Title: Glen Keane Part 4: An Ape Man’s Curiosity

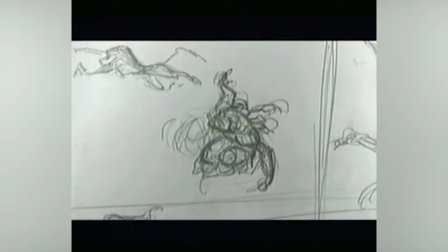(8:33)
We were discovering just how far you could go with Tarzan and still have him be believable.
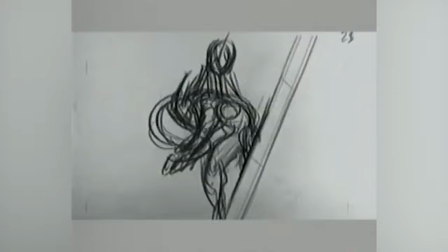(8:39)
There's an energy that you get when you do your first rough animation.
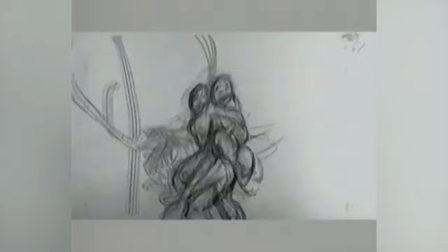(8:44)
These are the very first rough tests of Tarzan sliding
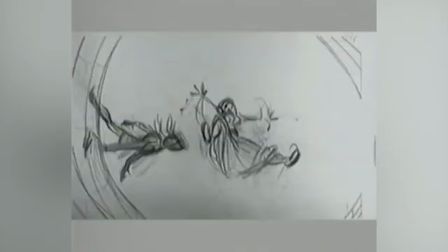(8:49)
down this little roller coaster of a jungle with Jane in his arms. I had noticed that in front of Notre Dame, the way the rollerbladers would go between these Coke cans,
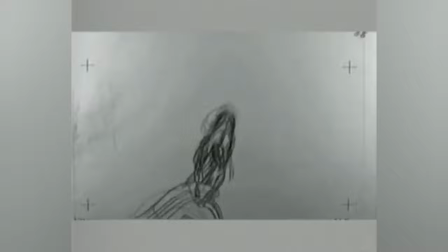(9:01)
they had this fun little movement with his feet. And I thought, why not have Tarzan to be able to do this?
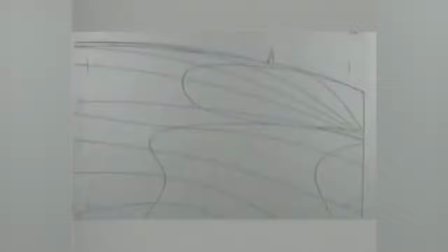(9:08)
So we actually built the branches so that Tarzan's feet could be going back and forth as if they were going through the Coke cans,
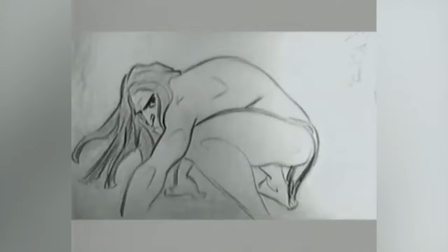(9:14)
and I think it worked great.
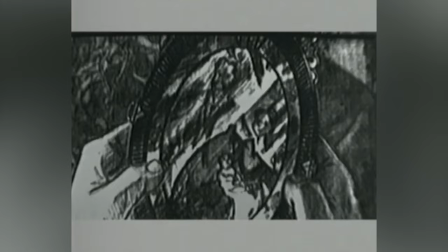(9:18)
The animal movements that Tarzan has are fun to watch, but we really relate to Tarzan because of the human emotions he shows.
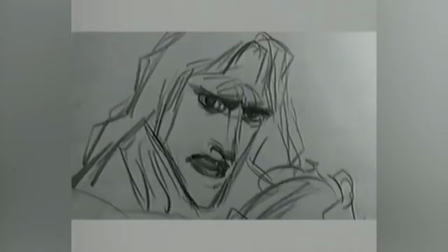(9:26)
Here's a sequence where you see Tarzan in the treehouse where he discovers his roots.
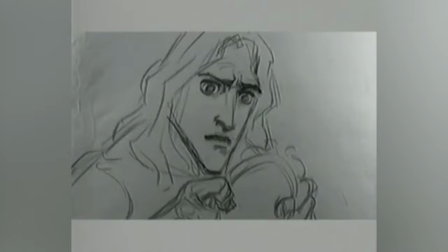(9:32) Is this me?
These scenes, for me,
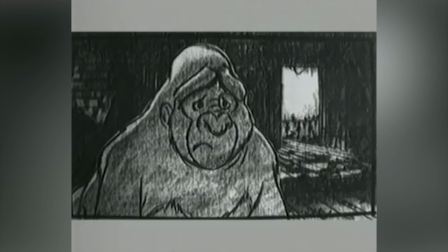(9:36)
are often the most difficult because you are trying to express such emotions that you feel yourself and you experience in your own life.
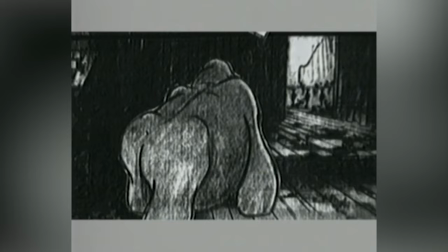(9:44)
I remember animating these scenes feeling the same emotions Tarzan was going through.
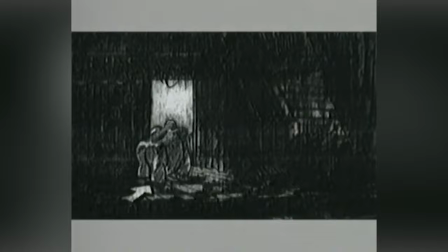(9:49)
And all you can do sometimes is just press harder on your pencil to try to make the drawing express what you're feeling in your heart,
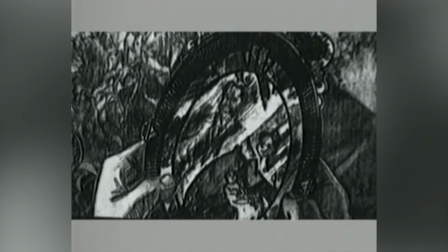(9:57)
and you hope that the audience can feel it as they're looking at it.
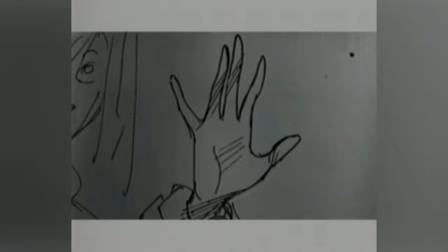(10:01)
The scene where Tarzan meets Jane face to face is a moment where he discovers someone like him.
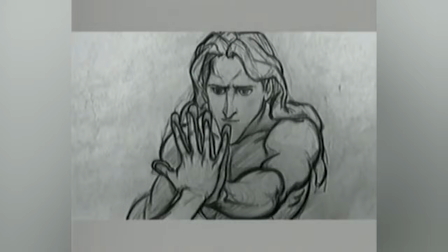(10:09)
You have to express it in the eyes, and I tried to find a moment in my own life when I had seen and discovered somebody like myself for the first time.
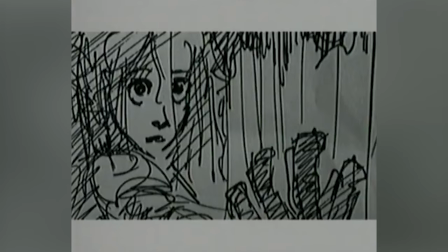(10:17)
And I remember my daughter Claire being born, 30 seconds old. the doctor puts her in my hand and I looked and it was like a mirror.
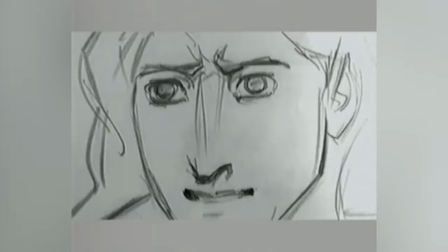(10:24)
I could see myself and I told Claire when you see this scene Claire that's not Tarzan looking at Jane that's me looking at you.
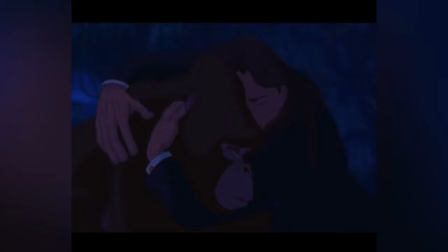(10:33)
These are the things that make Disney animation real for us is taking our own life and trying to put that up onto the screen so the audience feels it like we did.
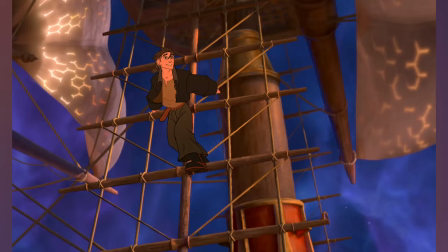(10:41)
Moving on to one of the most underrated films in Disney's library Treasure Planet.
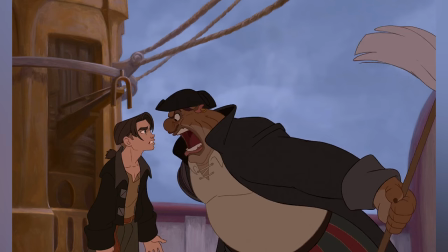(10:47)
There being no title character this time, Glenn chose instead to take on John Silver.
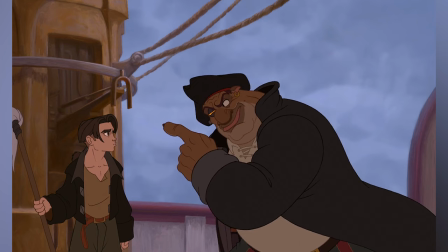(10:52)
When asked if he drew inspiration from the previous film adaptations of Treasure Island for the character designs,
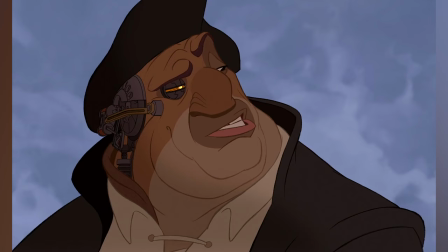(10:58)
Glenn Keane said he disliked looking at previous portrayals of a character to clear his mind of stereotypes,
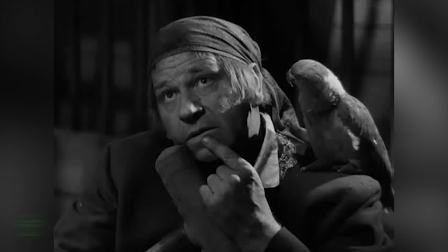(11:05)
but that he drew some inspiration for how Silver spoke from actor Wallace Beery, whom he loved because of the way he talked out of the side of his mouth.
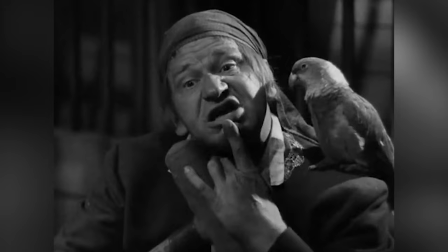(11:15) Well, Jim, I guess you'll have to stand on deck and watch me swing.
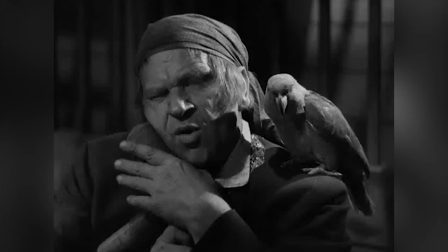(11:23) I can't bear the thought of it, of you, of anybody.
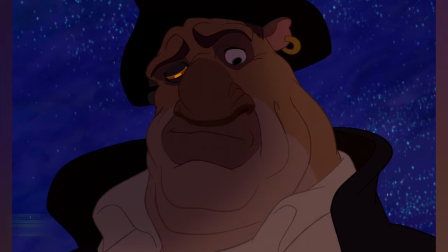(11:28) Oh, we won't think about that, Jim. You just dies and that's that.
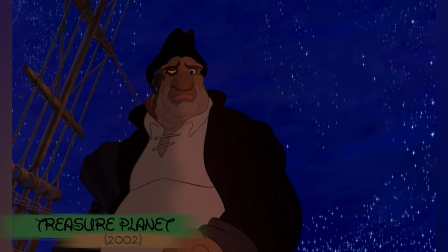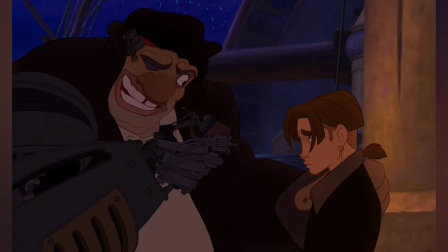(11:40) Now, you listen to me, James Hawkins.
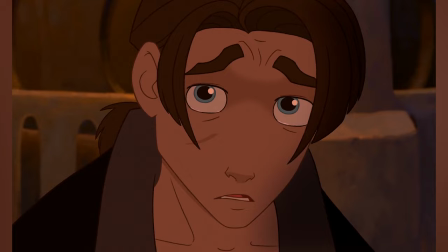(11:44) You've got the makings of greatness in you, but you've got to take the helm and charge your own course.
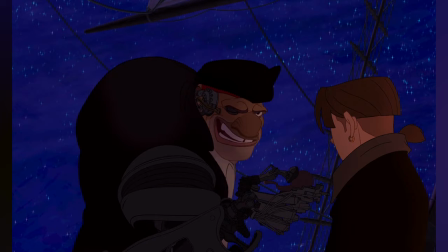(11:51) Stick to it, no matter the squalls.
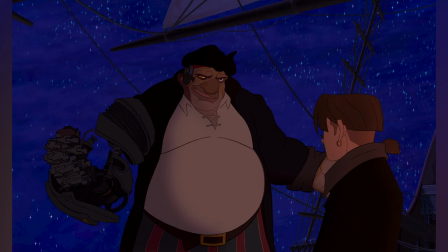(11:54) And when the time comes, you get the chance to really test the cut of your sails and show what you're made of.
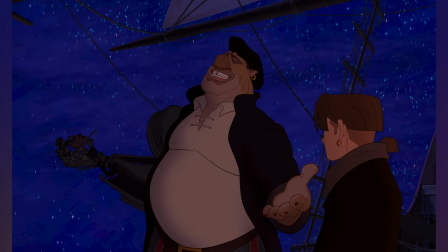(12:02) Well, I hope I'm there, catching some of the light coming off you that day.
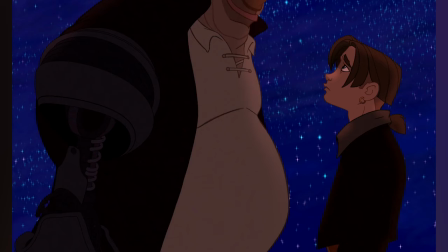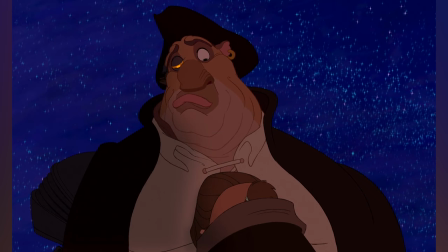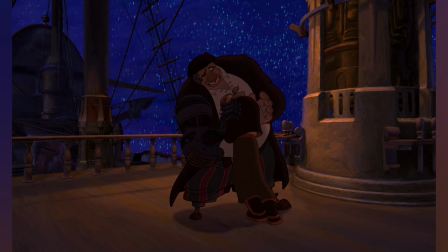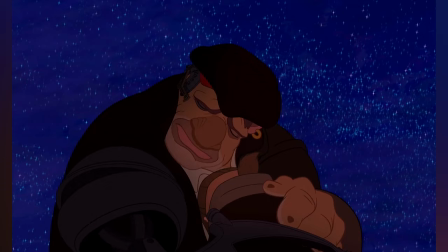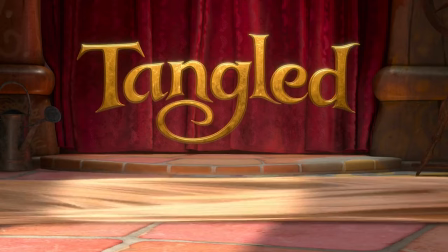(12:32)
Around the same time as working on Treasure Planet, Glenn began on a new project which he planned on directing.